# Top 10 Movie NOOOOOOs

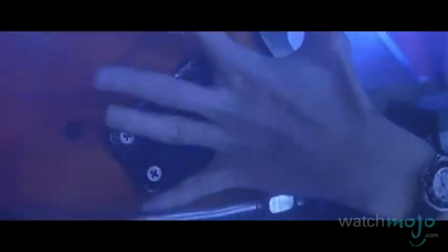The sound design abandons the muffled realism of the diving suit in favor of a crisp voiceover to really drive home the power of the scream.
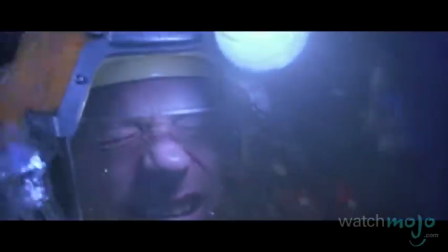No!
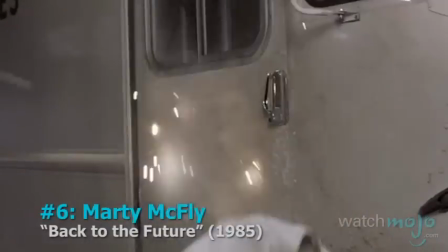Number 6, Marty McFly, Back to the Future.
I'll roll there, pal!
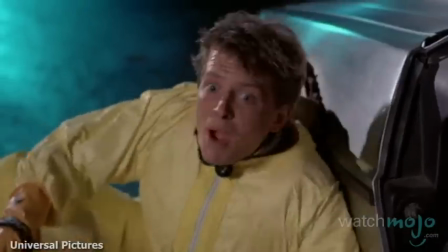Michael J. Fox takes a little bit of creative liberty with this entry.
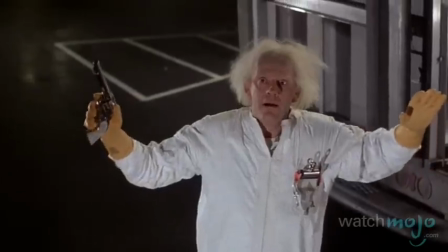After witnessing his best friend being gunned down by the group of Libyan nationalists Doc Brown had previously screwed over,
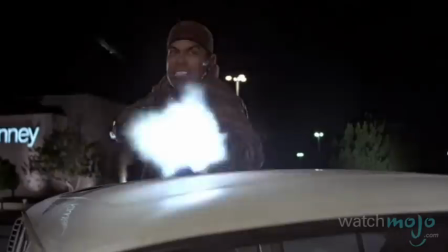everyone's favorite time traveler puts all of his weight and strength behind one high-octave scream.
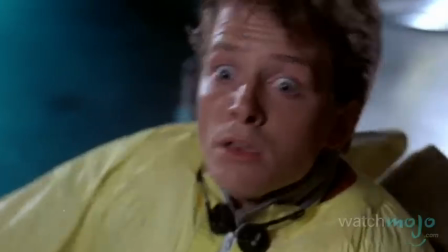No!
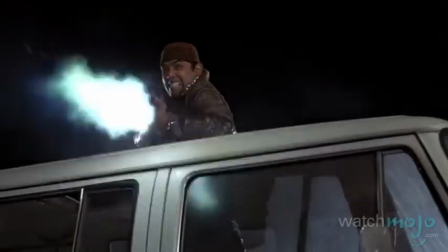Bastard!
Marty's sweaty and wide-eyed expression punctuates the sheer pain of his yell.
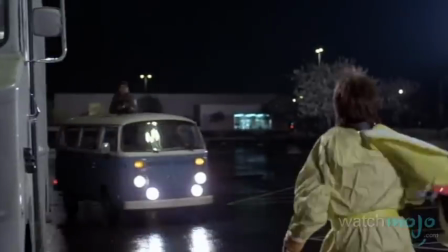The panicked rush forward, alongside McFly's further cursing, only helps to build the quick comedic standoff against the Libyans.
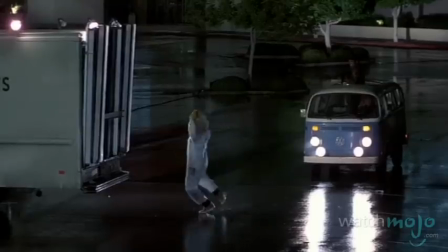A perfect scream which we'd happily go back in time to watch again. And in fact, We do.
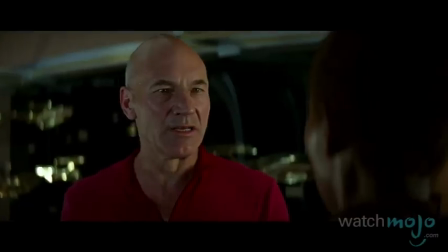No!
Number 5, Jean-Luc Picard, Star Trek, First Contact.
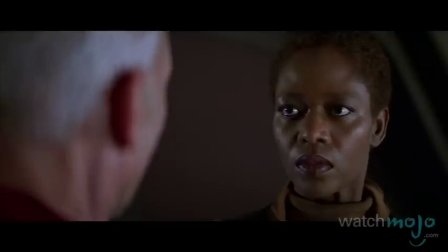The line must be drawn here. This far, no farther.
The once calm and calculated captain finds himself overwhelmed with revenge here.
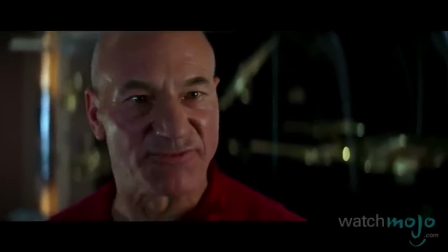I will make them pay for what they've done.
Comparisons to Moby Dick aside, Moby Dick.
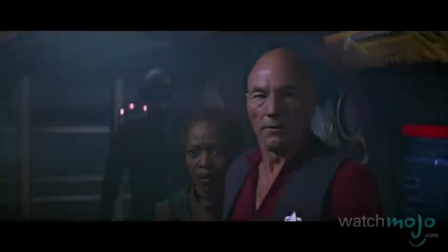Patrick Stewart exclaims his greatest fury after the Enterprise is captured by the Borg.
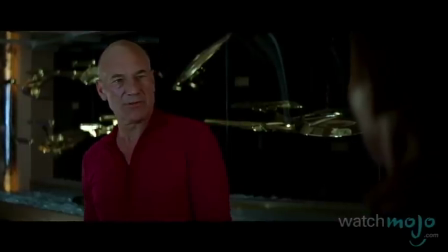I will not sacrifice the Enterprise.
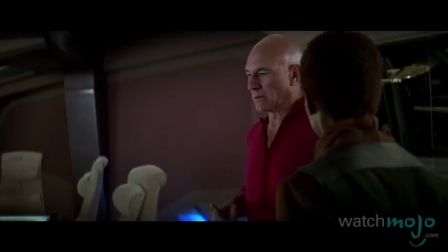The dramatic buildup, coupled with the thespian captain's delayed reactions, are merely the cherry on top of this outburst.
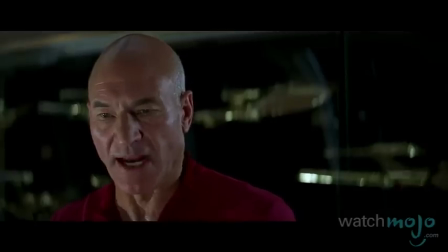This is about saving the future of humanity!
Passionate with revenge,
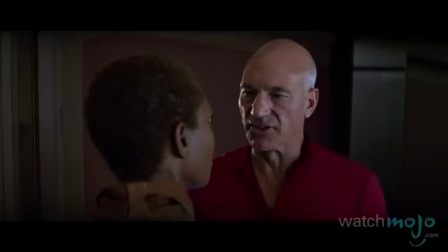Picard's smashing of the glass display provides the nail in the coffin to the Enterprise and provides us a fantastic big screen scream.
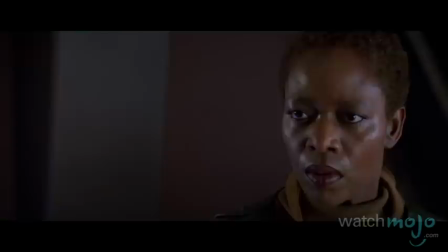No! No!
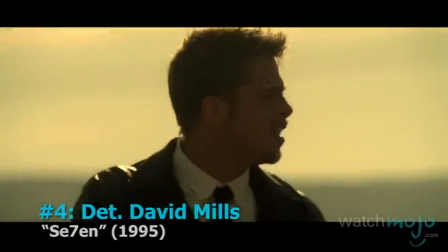Number 4, Detective David Mills, 7.
I'm trying to tell you how much I admire you and your pretty wife.
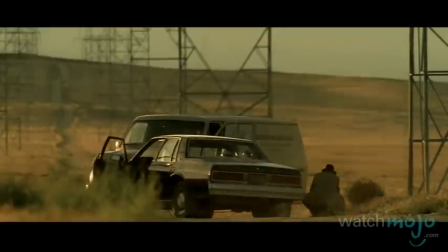Those of you familiar with this David Fincher classic already know exactly what is in the box.
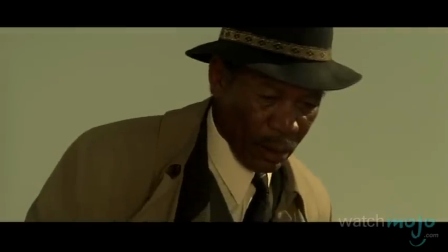Overwhelmed by his own denial,
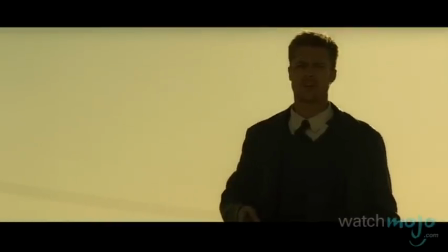sweet young Brad Pitt refuses to acknowledge his wife's death at the hands of the greatest serial killer as played by Kevin Spacey.
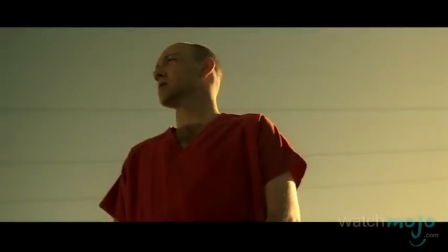It didn't work out. So, I took a souvenir.
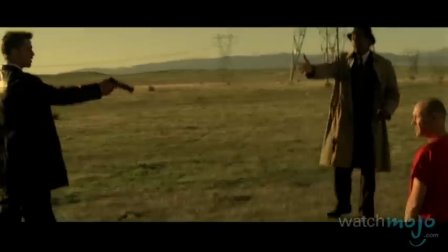Her pretty head.
The transition from panic to denial, to grief and ultimately rage, are all portrayed in Pitt's performance.
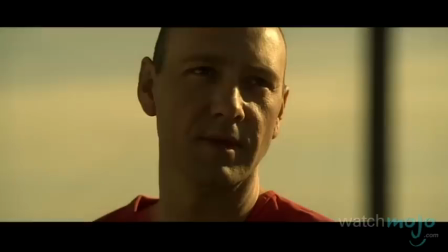What's in the box? Give me the gun. He just told you.
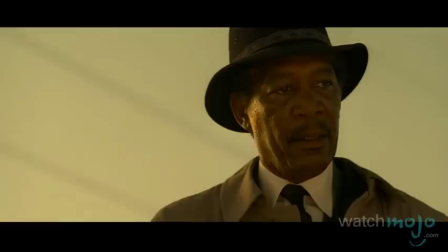Assisted by Spacey's unmoved expression, this savage scream proves to be one of the silver screen's most dramatic.
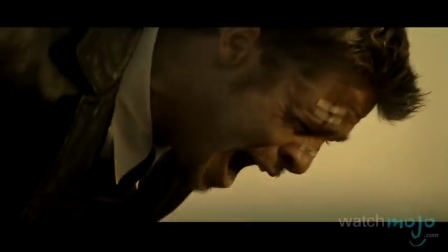Oh, God! Oh, God! Oh!
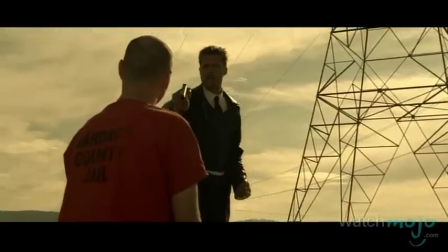New Line executives sought to change the ending, but Pitt remained adamant about the proposal.
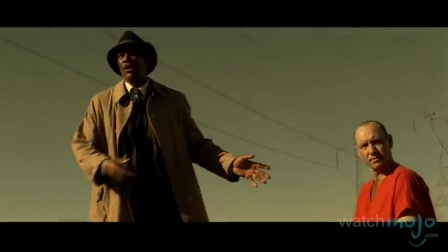We're guessing he simply said no.
No! No!
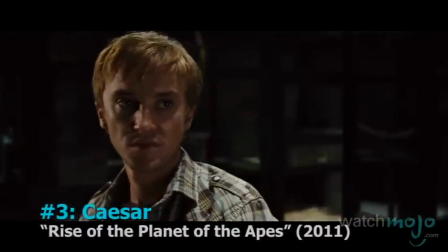Number 3, Caesar, Rise of the Planet of the Apes.
What the hell?
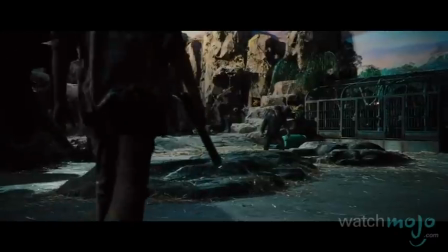A slight change of pace from depressive performances as Andy Serkis brings us pure defiance.
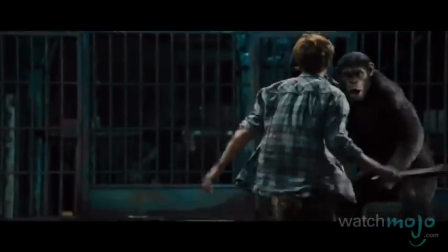What the hell do you think you're doing, huh?
In the heat of battle against his captors, the intelligent ape Caesar utters his first word.
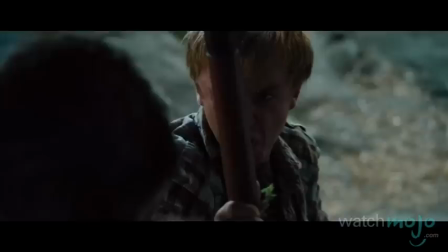Take your stinking paw off me, you damn dirty ape!
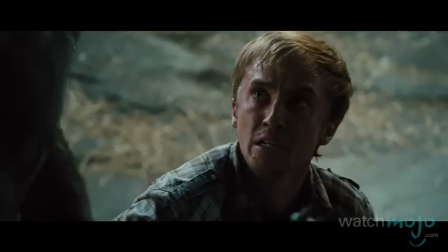No!
Silence fills the screen as the shock engulfs our ears.
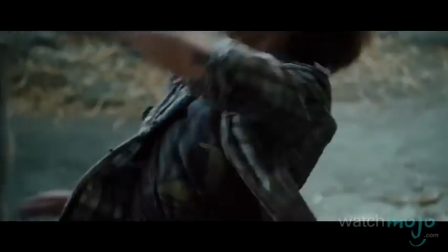What makes this particular no interesting is the way Caesar's voice was captured,
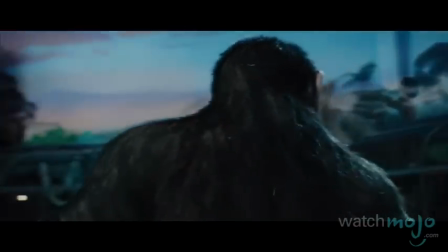mixing chimp sounds into Serkis's voiceover to create an authentic blend.
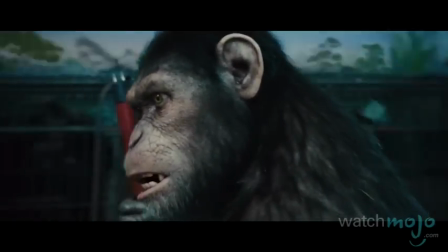This makes it the only no on the list to carry the rage of other animals alongside the actors itself.
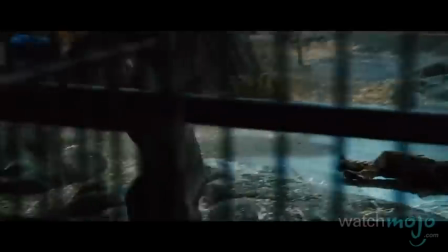No!
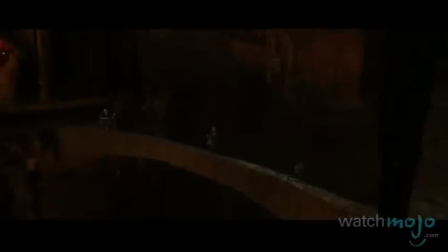No! No! No! No!
Number 2, Frodo Baggins, The Lord of the Rings, The Fellowship of the Ring.
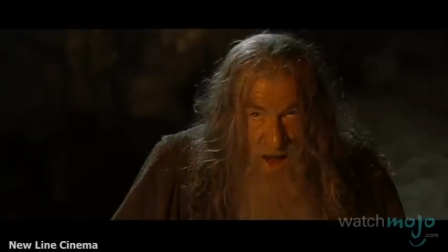You cannot pass!
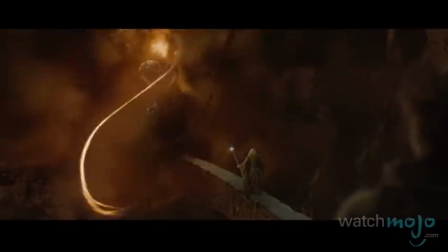Taking the number 2 spot on our list is the one no to almost rule them all.
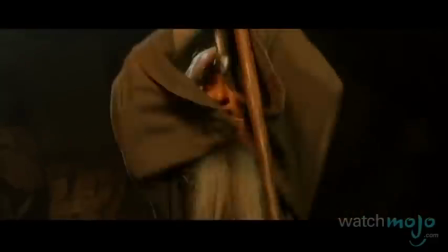You shall not pass!
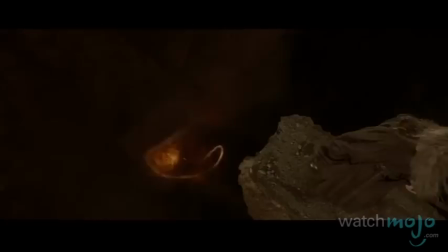After Gandalf defends the Fellowship from the wrath of the Balrog, he makes his departure from the living world and leaves poor Frodo to watch on.
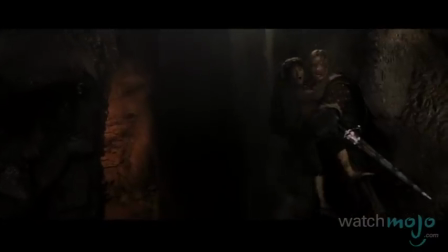You fools!
The slow motion of the scene helps bring out the tragedy and turmoil of Frodo's scream.
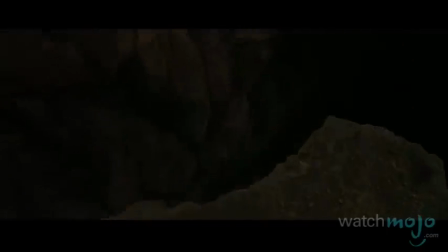Meanwhile, Elijah Wood's pained and agonized expression as he cries out tells us the whole story.
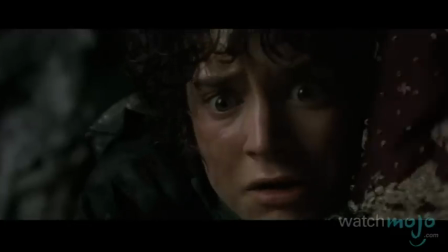No!
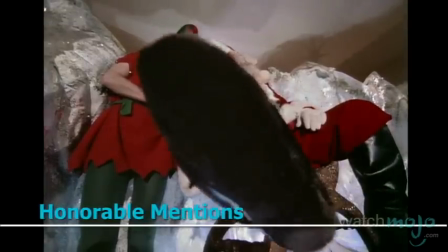Before we reveal our top pick, here are some honorable mentions.
No!
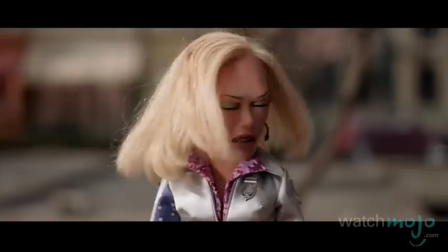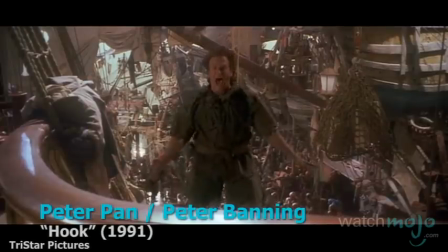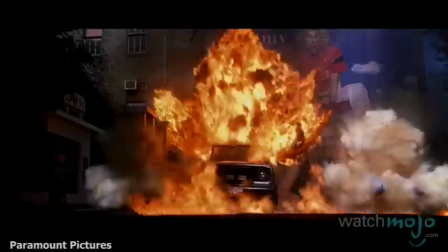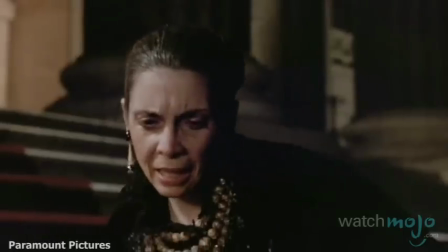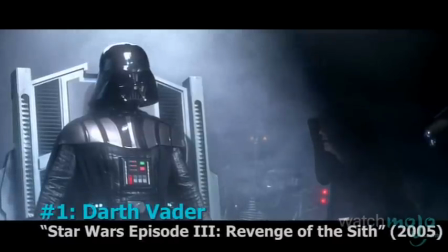Number 1, Darth Vader, Star Wars Episode 3, Revenge of the Sith.
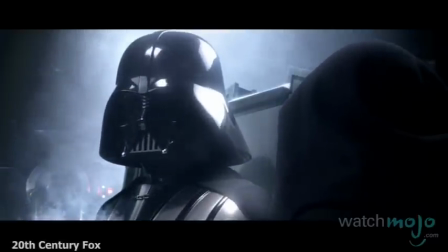Where is Padme? Is she safe?
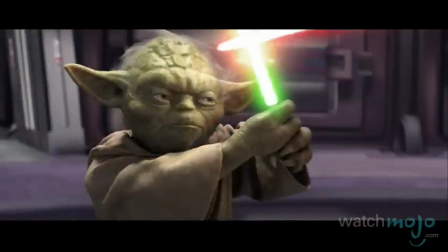George Lucas's sci-fi epic is no stranger to dramatic no's.
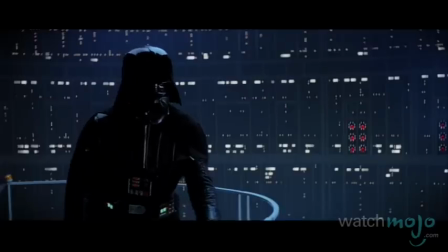While the reveal of Luke Skywalker's father is probably the most recognizable of the series, no!
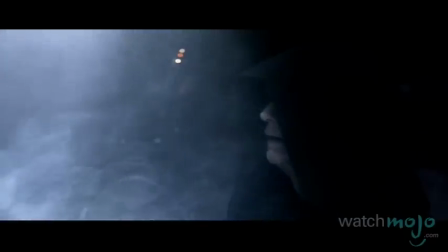It's Darth Vader's lamenting of his fallen wife that triumphs on the list.
Is she all right? It seems, in your anger, you killed her.
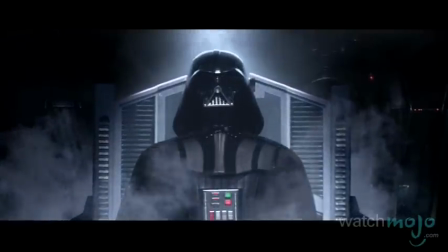A blend of Frankenstein imagery with powerfully tragic choir sounds is the perfect buildup to represent Vader's devastation. I couldn't have.
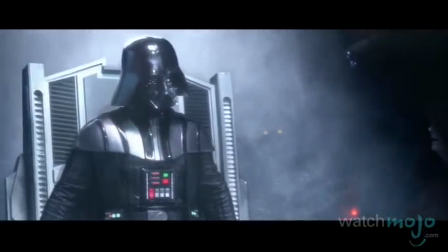She was alive. I felt it.
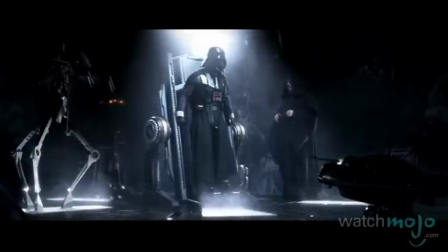Whether or not you think it's James Earl Jones' thick, bellowing voice that's being juxtaposed with the brooding torment of such an iconic
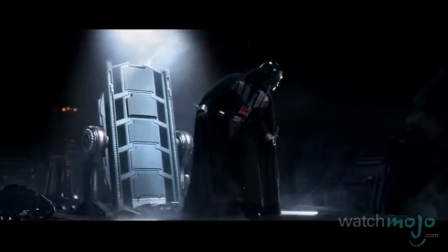villain doesn't take away from the fact that this is the cheesiest and therefore most memorable no in movie history.
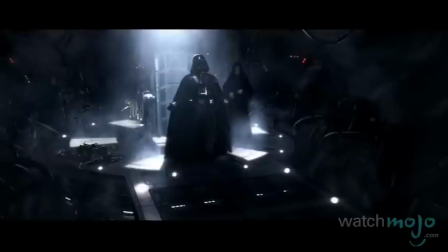No!
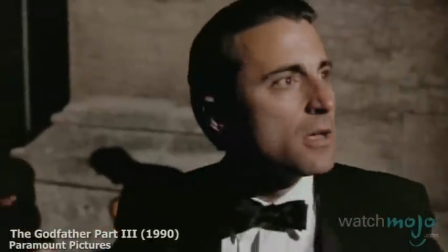Do you agree with our list?
No!
What powerful no's are your favorite?
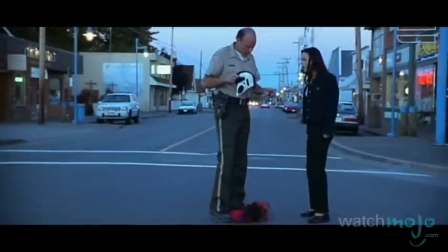For more dramatic top 10s published every day, be sure to subscribe to WatchMojo.com.